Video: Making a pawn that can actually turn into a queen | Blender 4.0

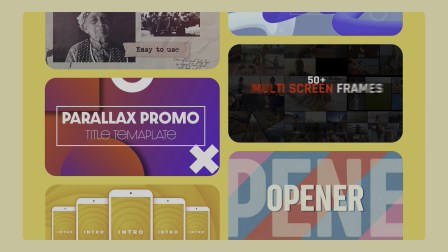241s
And since I use DaVinci Resolve I really appreciate that Storyblocks has these powerful templates where you can easily add motion graphics like title animations,
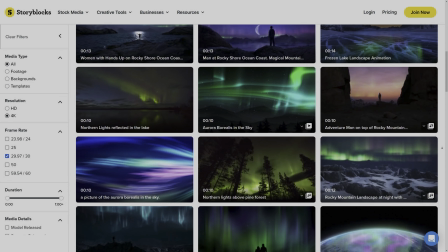248s
overlays, logo reveals and other stuff that will speed up your workflow. And the quality on some of the stock videos I found on Storeblocks is actually pretty crazy.
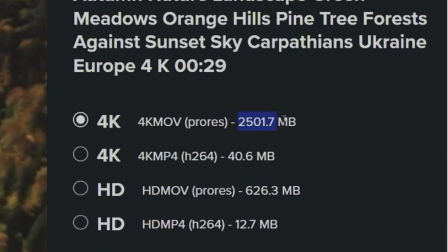256s
Look at this 4k footage for example which is available in ProRes. Look at that, that is just amazing.
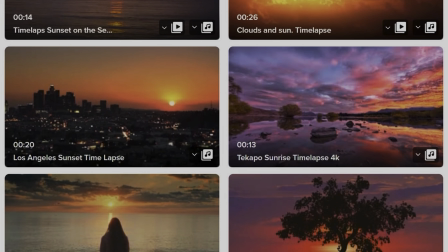260s
And I really like that you can specify the frame rate and that a lot of the videos come with music recommendations. And that music is also available in your subscription.
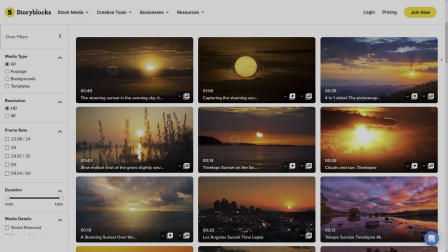268s
That's pretty nice actually. And best of all, anything you download with Storeblocks is 100% royalty free.
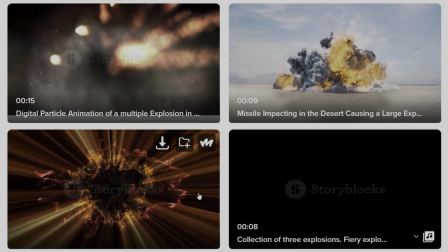273s
So you can focus on making stuff that looks great instead of worrying about the legal rights of a video clip you found on a random website. So to get started with unlimited stock media downloads at one set price head to storyblocks.com slash polifjord or check out the link in description.
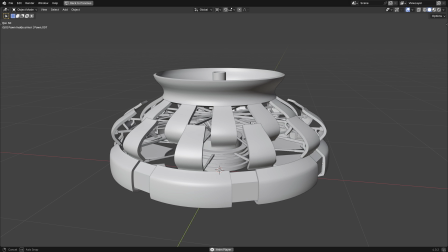286s
Now let's get back to the video. Okay so I've sped up the animation a little bit so it's more snappy because I think that fits the small scale of the pawn better.
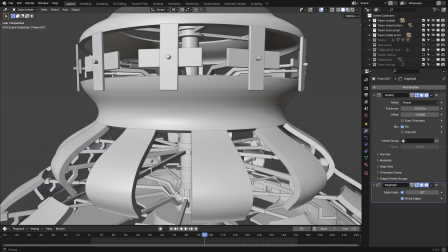293s
And to fill in this open area in the middle here I tried some cross-like figures that rotates like some sort of armor but just
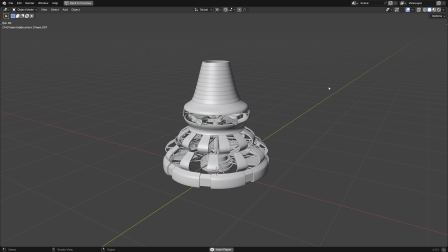300s
when I was about to start animating this expanding telescope segment the entire project ground to a For some reason,
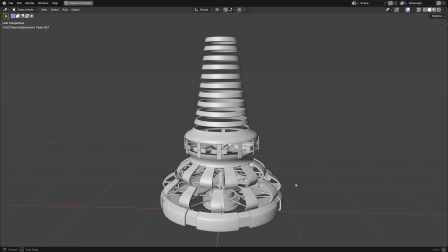307s
my brain just became completely unable to figure out a way to fill all these gaps.
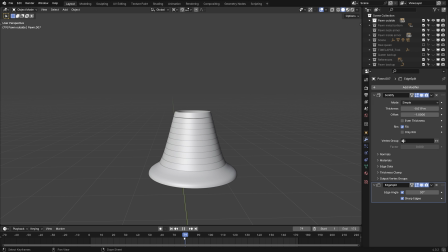312s
I just got a massive creative block, which is super difficult to explain, but I simply could not figure out a solution to this problem.
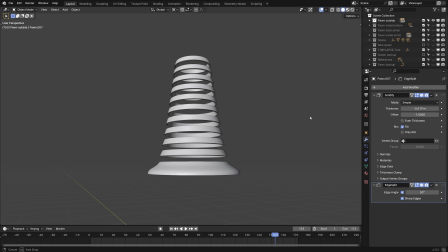320s
I was looking for inspiration everywhere, but then I found it in a place that I didn't expect.
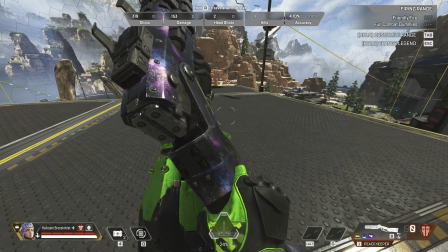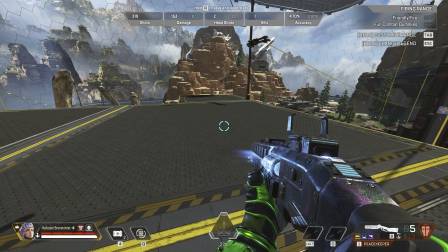329s
So we were playing Apex Legends, and this one weapon had this really intriguing animation.
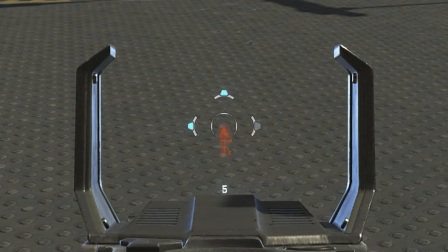337s
Look at that. That is just so satisfying.
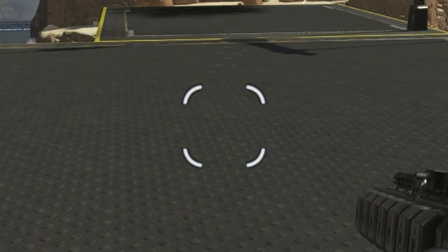341s
And I got so distracted by this animation that we lost immediately, but this animation combined with the expanding table design from earlier,
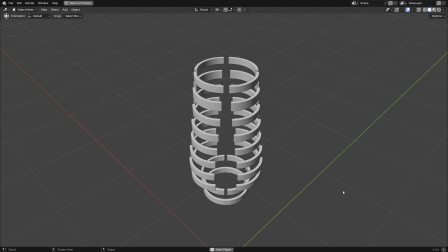348s
I don't know, something just clicked and I immediately knew what I wanted to make.
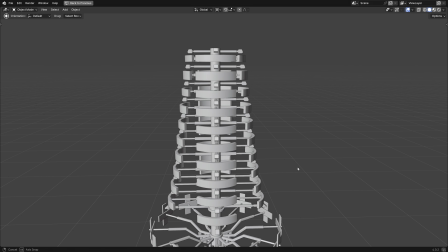352s
And the reason I'm telling you all this is because inspiration can come to you in the weirdest way when you least expect it, and you should not give up.
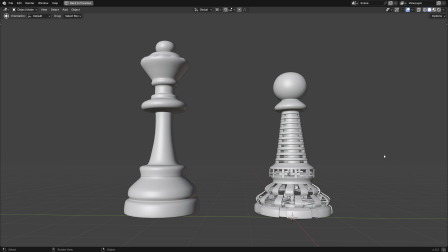360s
Okay, so we got roughly two-thirds of the pawn transition complete, and we're approaching what's been worrying me the most for this entire project.
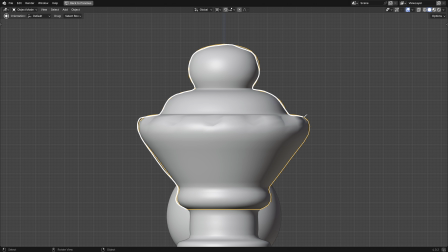367s
The Queen's head has like this crown shape that goes outwards like this while the pawn is just a round head
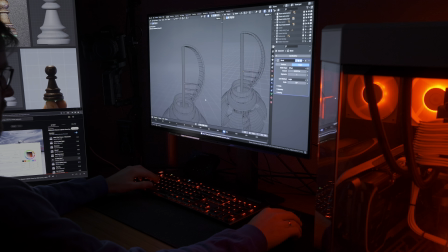374s
So I think there's gonna be a lot of moving parts a lot of keyframes But I do have an idea that I think might work and I think it could be the coolest
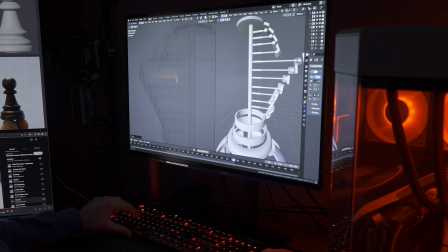382s
part of this entire transformation effect
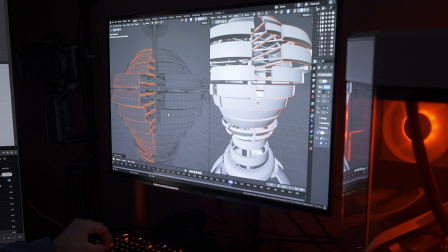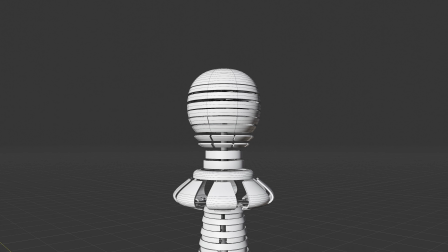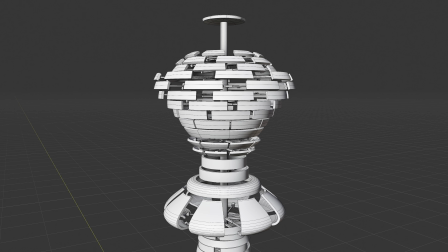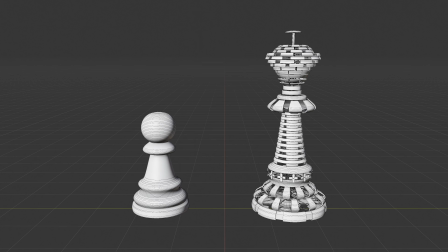403s
So there's our new Queen it feels a bit majestic in a way almost a bit medieval Which I really like since chess is an old and beautiful game So for textures,
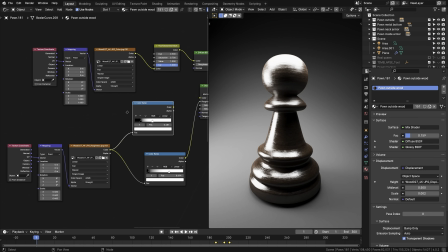411s
I'm gonna be using some high quality public domain wood textures from AmbientCG And I think I'm gonna turn some of these details
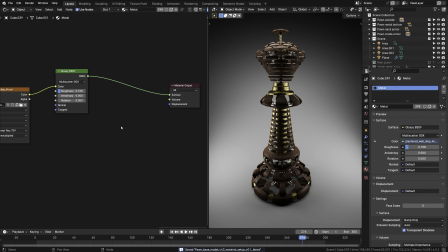417s
on the side here into gold to really lean into that majestic medieval look So these are pretty much the materials we'll have for the
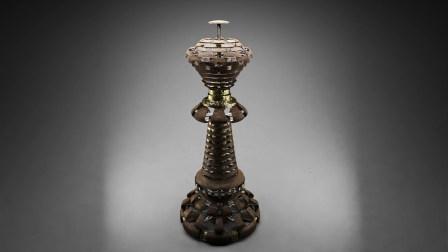423s
final render And now I want to try and place this on a real chessboard just to see what this transforming pawn animation could look like in real life So to place our virtual pawn on this real chessboard, we're going to need a camera So today we'll be using my new camera.
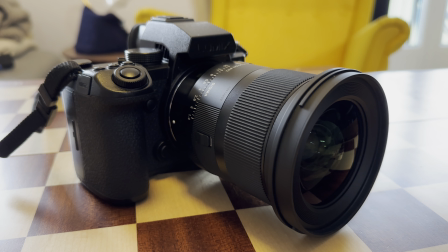443s
It is the Panasonic Lumix S5 Mark II X with the Sigma 20mm f1.4. We'll be shooting in 6k high dynamic range with the HLG HDR. I just love this so much. Yeah, and then we also need the chess pieces. So these pieces have a king height of 96mm and the boards square are 55mm. It's nice to have some measurements when doing visual effects. It's not necessary, but it's, you know, it's nice to have. Okay, so we have our camera, we have our chessboard, we have our pawns that we can use for reference and get inspired by. but there are some things that we also can do to make things a little bit more easy for us when doing visual effects. So the first thing I got is this. It is a color checker that will allow us to make sure that this is properly calibrated. So that just takes a couple of seconds to shoot and it can be really helpful. I might not end up using it, but it's really handy to just have done the shot.